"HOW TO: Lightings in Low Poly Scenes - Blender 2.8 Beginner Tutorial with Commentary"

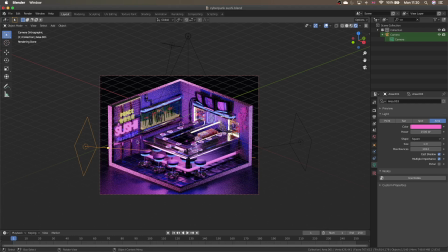12:08 So as you can see, this particular part of the corner is lit up in this pinkish hue, and this particular part is in this purple color because of this area light that's set up in the purple color.
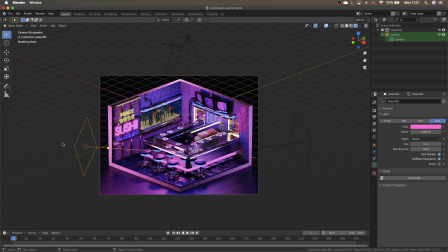12:24 And I want this side to be kind of the accent of the scene, so this is slightly this light is more powerful than the other one as well. To be honest, I can even dim this a bit
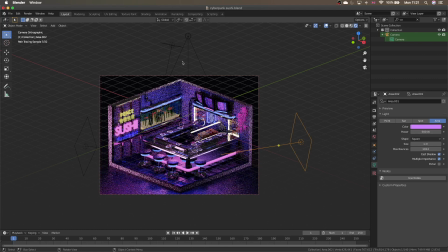12:47 more. Yeah, and it will still look very nice because I want kind of this left half to be the highlight of the scene. I want people to look at it more, so you can definitely use that to shift people's eyes towards a corner or a part of the scene that you want to highlight the most.
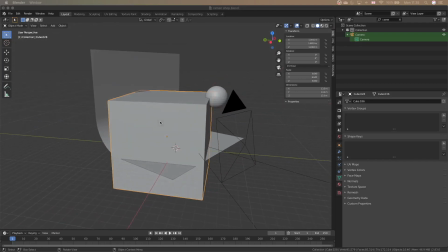13:08 And for this ramen shop scene that I did a while ago, if you guys watch my old videos,
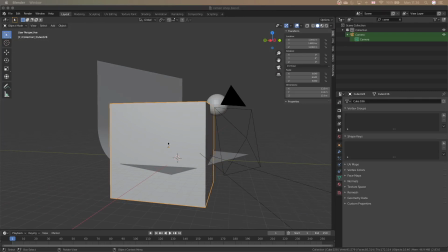13:14 you know that this little block here is the volumetric fog.
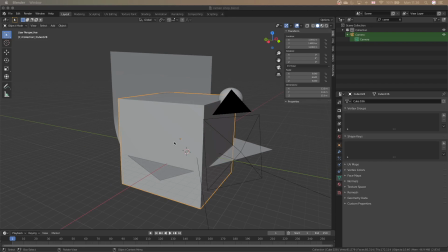13:19 So I'm gonna move that,
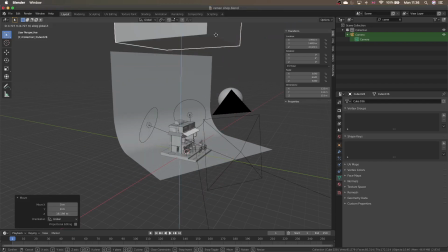13:22 I'm gonna move that out of the way so we can take a look at what's going on here.
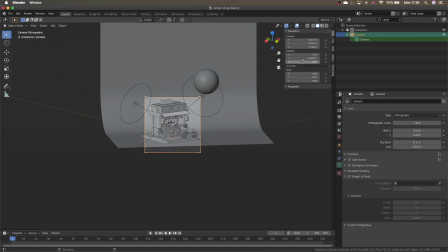13:29 And I'm gonna move the camera a little bit as well.
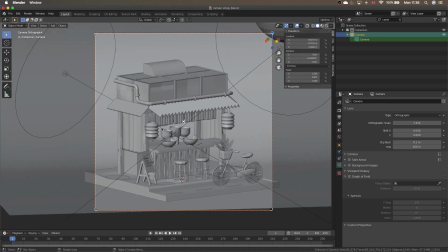13:38 Yes, so in this little one, ooh, I love the details actually.
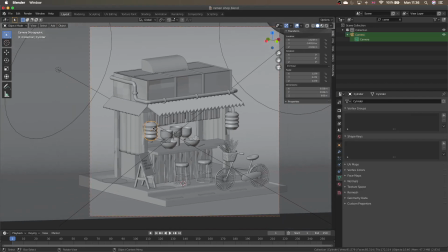13:44 And in this little one we have, so from the look of it, you can already see, since we have two lanterns, obviously that's going to be a light source. And if you move the lantern down a little bit, you see that I have this little object in here.
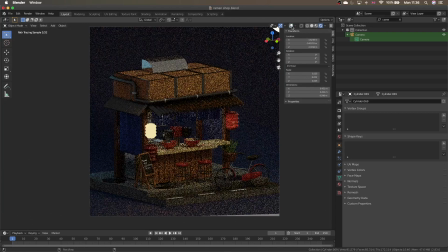14:00 And if I do a render view, you see that it's very bright because I give it a very high emission value,
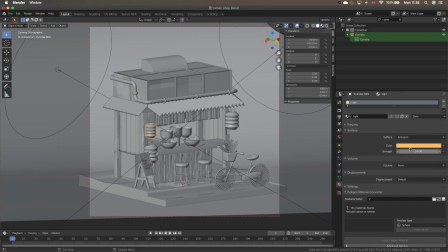14:07 I think, and sort of an orangey bright color. And with the lantern outside, I give it a little bit of a transmission so the light can come out of there properly, like a real life lantern.
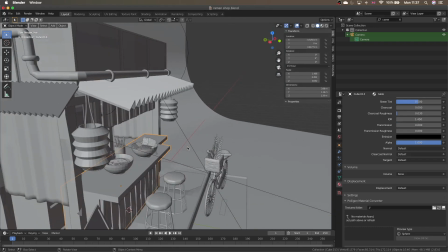14:21 And if you go inside the shop, so obviously imagine yourself sitting here eating a bowl of ramen.
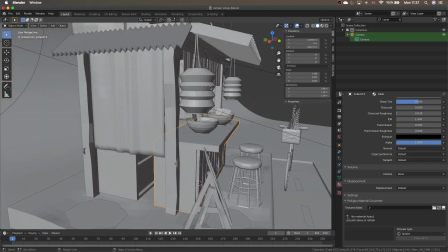14:30 You wouldn't just want to be having this very dim lantern light by your side.
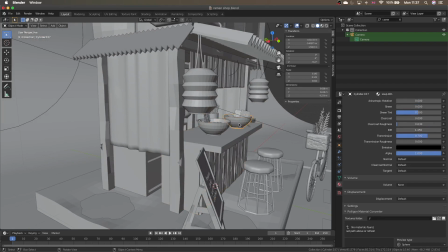14:36 You wouldn't even be able to see what's in your ramen bowl, to be honest.
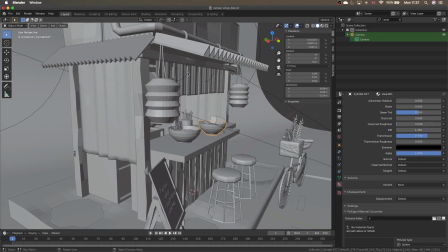14:39 So what would actually happen in the actual restaurant is that obviously there will be a headlight that's on top of you,
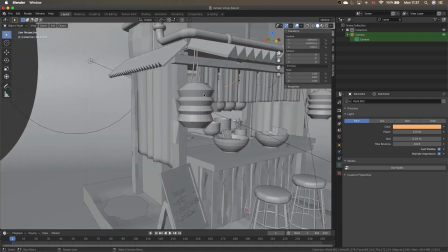14:47 so you can see what's going on in the food, so you can eat properly under proper lighting.
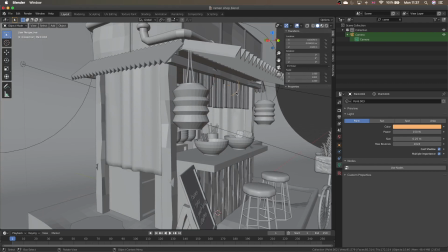14:54 So I did that with two small point lights.
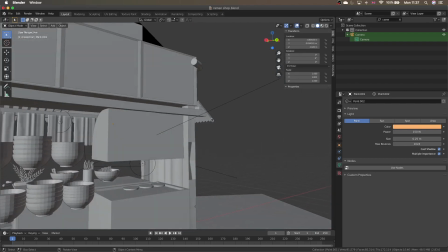14:58 And then from the back of the, I think I accidentally deleted
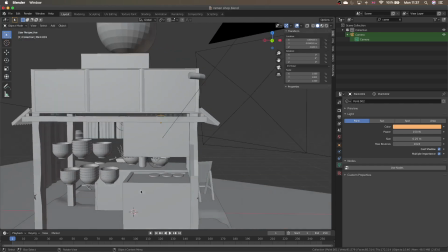15:06 a cabinet here, which is a whoopsie.
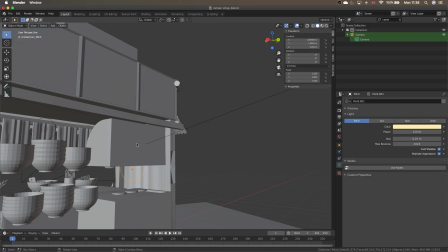15:10 And here, because this is the kitchen, supposedly, so you will have, obviously, a kitchen light as well.
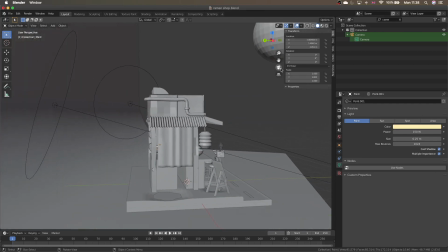15:17 It doesn't show too much in the final scene, but it's you gotta be realistic and think about all of these little details.
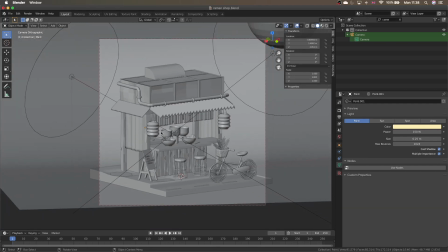15:26 And it's also,
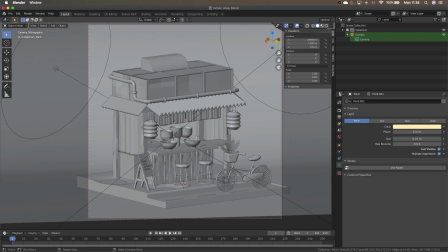15:28 having the lights there is able to allow you to showcase whatever details that you have in the back of the restaurant.
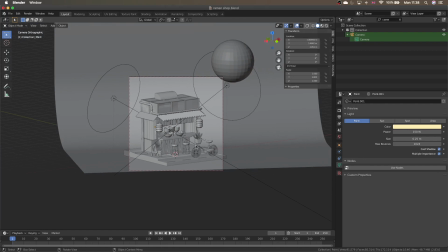15:35 So it's quite cool as well. And in terms of the general lighting, I still have sort of the normal 3-point. But in this case, I had a backlight, which is blue.
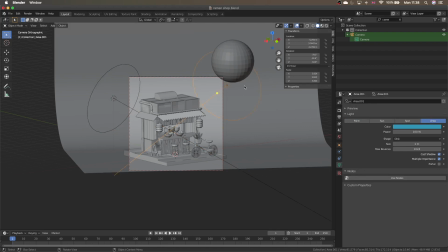15:50 And the cool thing about this is that for these two backlights, because I have these water puddles on the floor, these blue lights are going to kind of be reflected upon in the water.
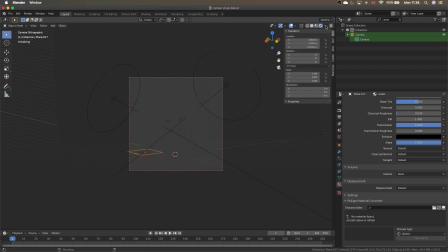16:05 So the water will have a bit of a...